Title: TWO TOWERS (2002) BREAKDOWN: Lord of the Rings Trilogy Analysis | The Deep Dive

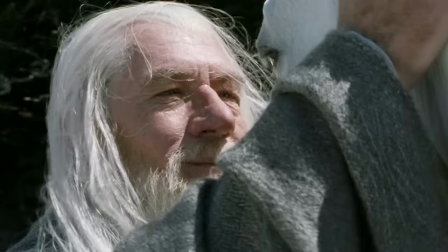24:50 I love Shadowfax. When Shadowfax trots up to them, Gandalf winks at the horse, and Legolas tilts his head in respect and Gimli freaking bows,
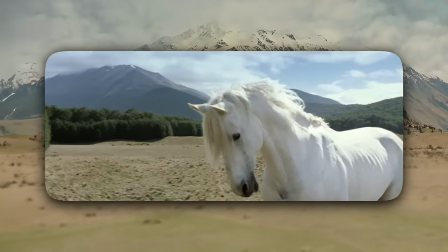24:58 and Shadowfax freaking bows back to everyone. Now I'm a horse boy.
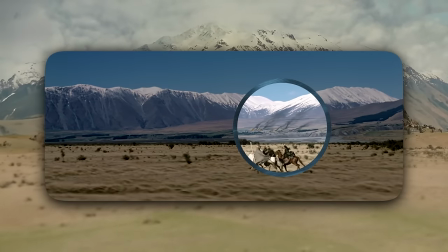25:03 As they gallop toward Edoras, in the distance you can see flaming ruins. This is actually Westfold, a region that would have been attacked by Saruman's orcs and the wild men of Dunland.
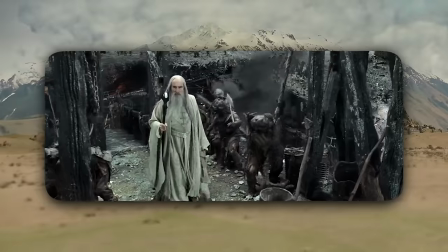25:11 It's just a little detail to establish time running out in Rohan to mount a defense against Saruman. Frodo, Sam, and Gollum make it to the Black Gate.
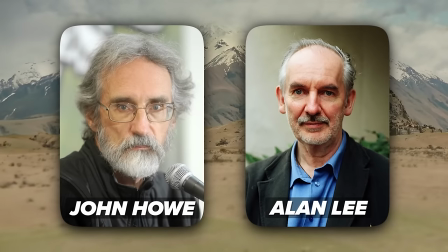25:18 Longtime Lord of the Rings artists John Howe and Alan Lee designed this glorious gate,
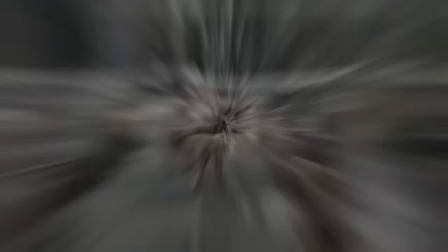25:23 and I just love all the details and the complexity of how it opens, down to the leather straps on the shoulders of the trolls to keep the chains from chafing their skin.
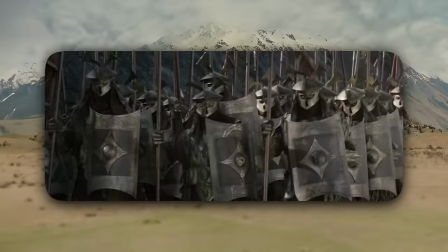25:30 A group of Easterlings are marching through. Now, the Easterlings are coming from the west here, which is odd, because the Easterlings come from the uncharted lands of Rune,
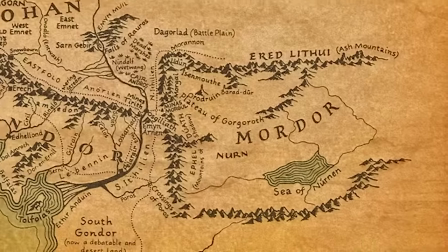25:38 east of Mordor, but if you look at the maps of Middle-earth, there are really no roads in that area,
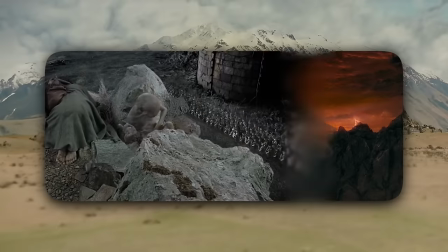25:43 and they sure as shit ain't crossing through Mordor to get to Barad-dûr. So it makes sense that they would take the long way around to come up the Herod Road, south of Gondor.
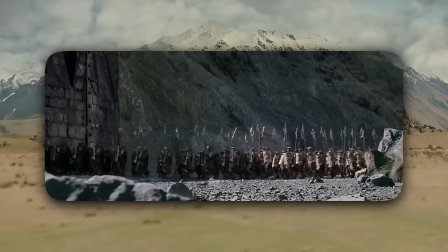25:50 But I mention this because just the direction the Easterlings are coming from tells you how hellish Mordor is.
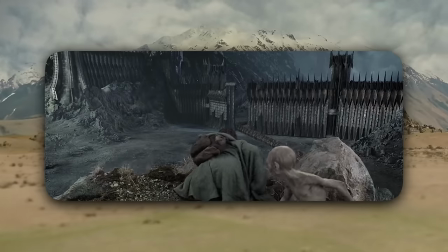25:56 The ground beneath Sam's feet falls, and Frodo goes after him, covering both of them with the elven cloak,
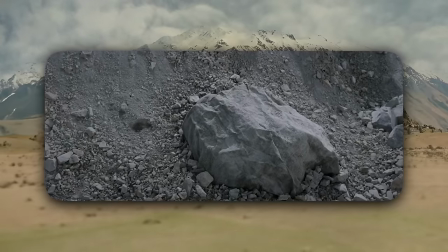26:00 which is a great little practical illusion that looks like a real boulder, and it just shows how effective elven material is.
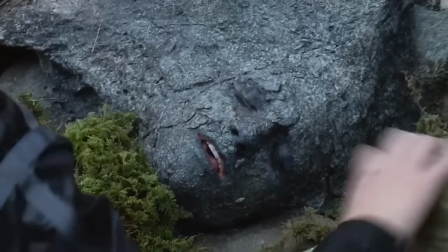26:06 I just like this better than the absolutely insane Peeta Mellark makeup from Hunger Games.
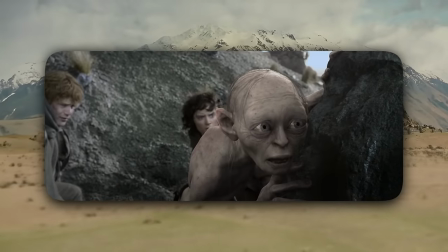26:11 Gollum begs them not to go through the gate, as Sauron will spot them, and really, Gollum would lose the ring.
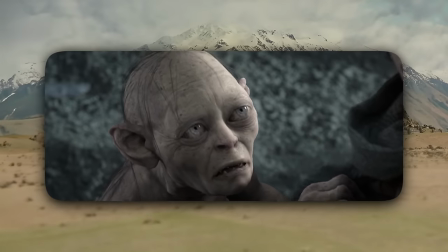26:15 And offers an alternate secret route. And I love this detail of how Gollum desperately paws at Frodo's cloak while Frodo mulls this over.
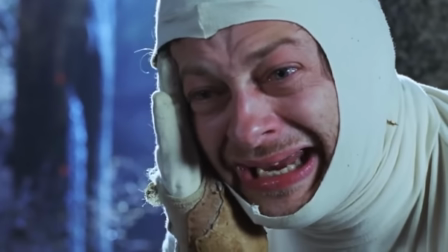26:22 Like, you know that was something Andy Serkis did and they just kept it in.
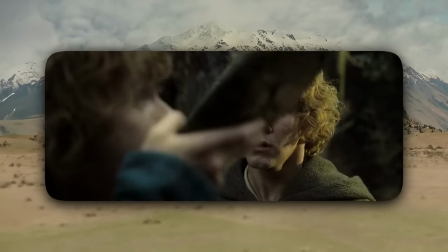26:25 The extended edition includes this bit with Merry and Pippin drinking the water that causes them to grow a bit, and they get attacked by the roots of one of the trees.
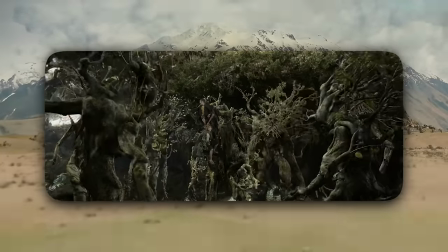26:32 This is one of the sentient trees that Treebeard actually shepherds, and this is actually using a moment that the hobbits went through back in the Fellowship part of the story that's in a different forest.
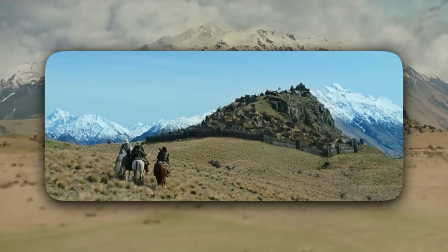26:39 Meanwhile, we arrive at Edoras. This was built atop Mount Sunday in New Zealand's Canterbury region with thatched huts that took 6 months to build.
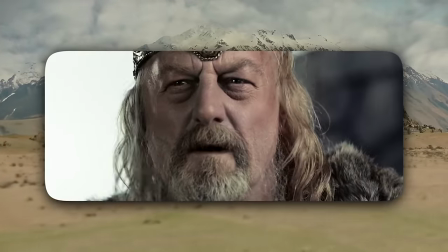26:46 King Theoden is played by Bernard Hill, who previously played Captain Edward J. Smith in Titanic.
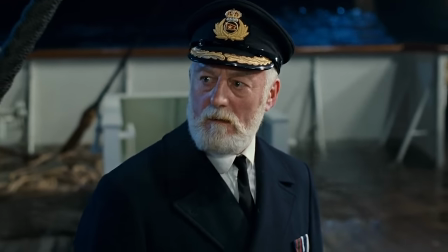26:51 In the disaffected way Hill played Smith's honorable final moments makes him perfect for this role,
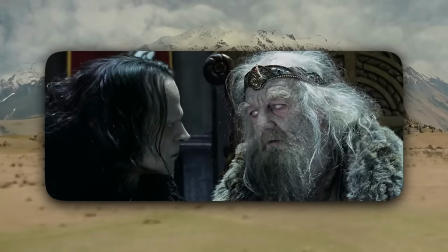26:56 as a king watching his country in decline under a trance that has kind of left him particularly hopeless.
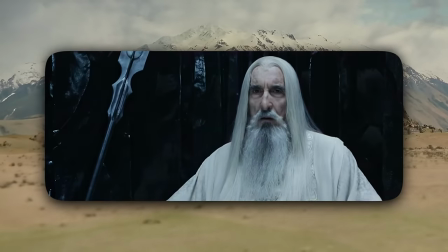27:02 Hill's cursed appearance is designed to make him actually look more like Christopher Lee as Saruman, as it is Saruman's spell here that is corrupting him,
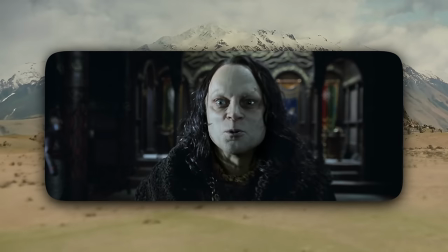27:09 though in the book it's really just Grima Wormtongue who is manipulating him without Saruman's magic.
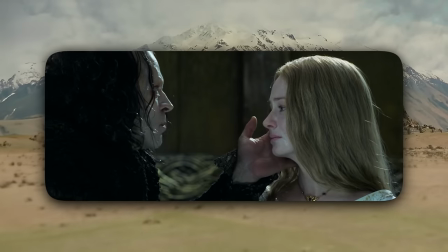27:13 Grima makes a move on Eowyn, beside Theodred's deathbed.
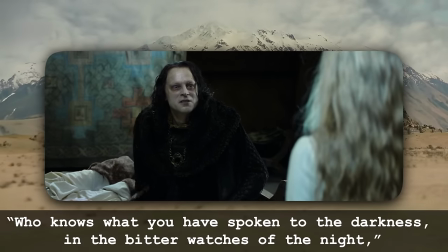27:16 Who knows what you've spoken to the darkness in the bitter watches of the night?
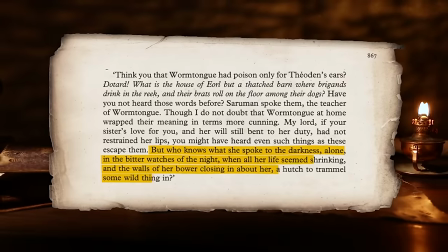27:24 This line in the text is actually spoken by Gandalf to Éomer about Éowyn in the Houses of Healing in the book,
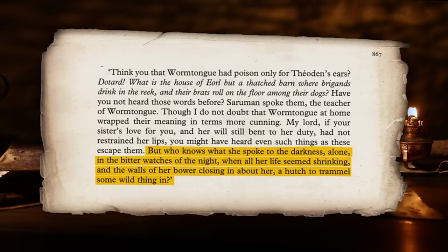27:30 and Aragorn says Éowyn's unhappiness began before she ran into the Witch King.
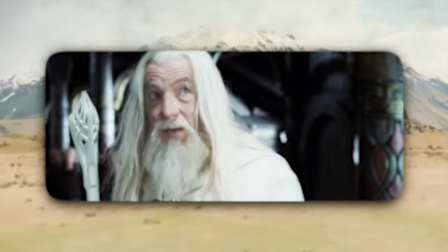27:34 It's really an amazing passage from Gandalf that Peter, Fran, and Philippa repurposed here to give Grima a greater conjuring power,
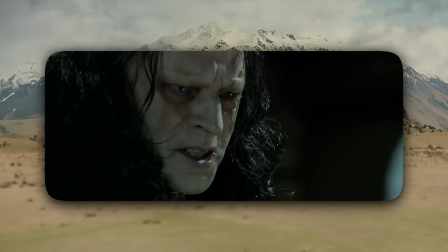27:40 and Brad Dourif plays it perfectly, and Éowyn nearly gives in.
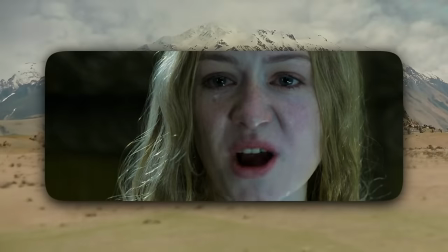27:43 But as if she read the book and knows that the line is out of place, Éowyn's like, "Your words are a poison," and she trudges out of the balcony just as a flag tears off in the wind and floats down to Aragorn.
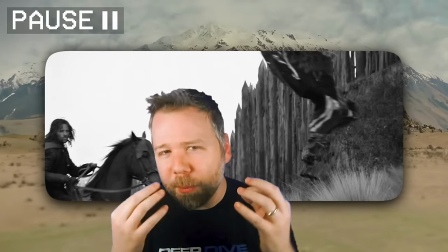27:52 Now, this flag tore because the kingdom is crumbling. But in effect, it's kind of a romantic gesture if you think about it, a maiden tossing her kerchief down to a rider. But Peter Jackson said that this flag flying off the pole was just kind of a happy accident because Mount Sunday was so freaking windy.
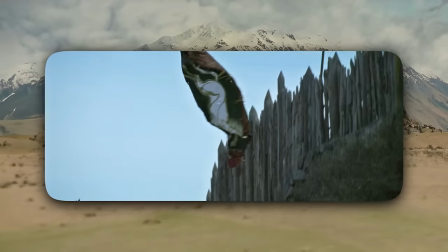28:05 So later when we see the riders coming up to the gates, they added this detail of just throwing the flag past Aragorn and his horse to just kind of complete that accident.
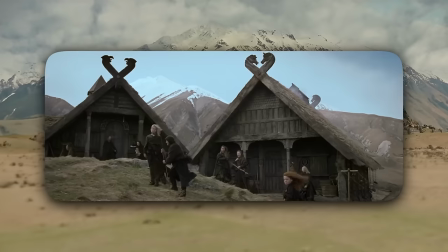28:12 And of course, everything in Edoras is horse themed. There are horse heads everywhere. The castle bears Scandinavian design.
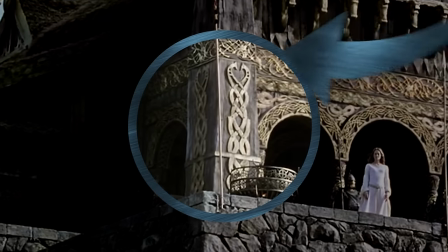28:18 Like, notice these pillars are decorated with golden braids topped with horse heads. The braids are like their hair.
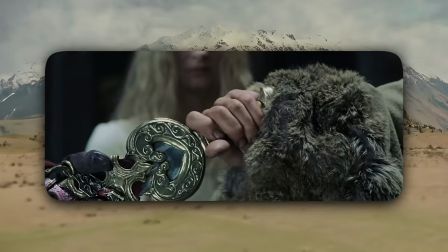28:23 The wooden pillars doors just kind of make it feel like we're in a Viking hall. And as we will see later, we even see joining horse heads on the crossguard of Theoden's sword.
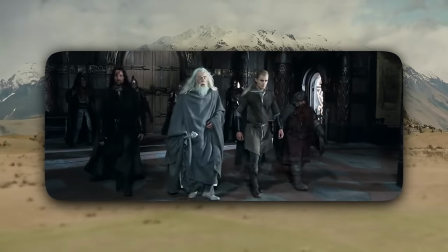28:30 Like Frodo with his elven cloak, Gandalf disguises himself with a gray cloak of his own, tricking Grima Wormtongue into thinking he's still just the mere Gandalf the Gray.
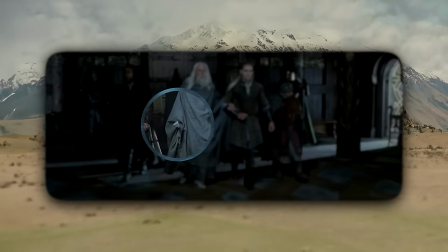28:38 As he walks in, he cleverly angles the staff behind him so that only the staff head is showing, and he takes Legolas's arm so that the guards don't suspect that this guy could walk on his own.
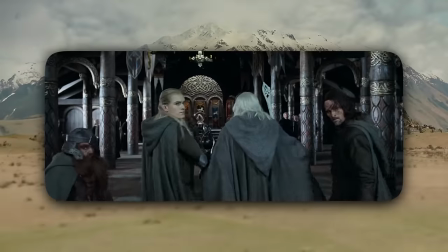28:47 Yet in reverse shots, you do see Ian McKellen holding the staff upright.
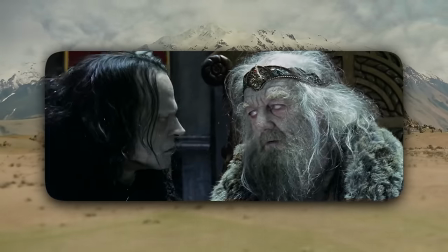28:49 Theoden calls the wizard Gandalf Stormcrow, as in a crow flying in on the wings of a storm, a harbinger of bad news.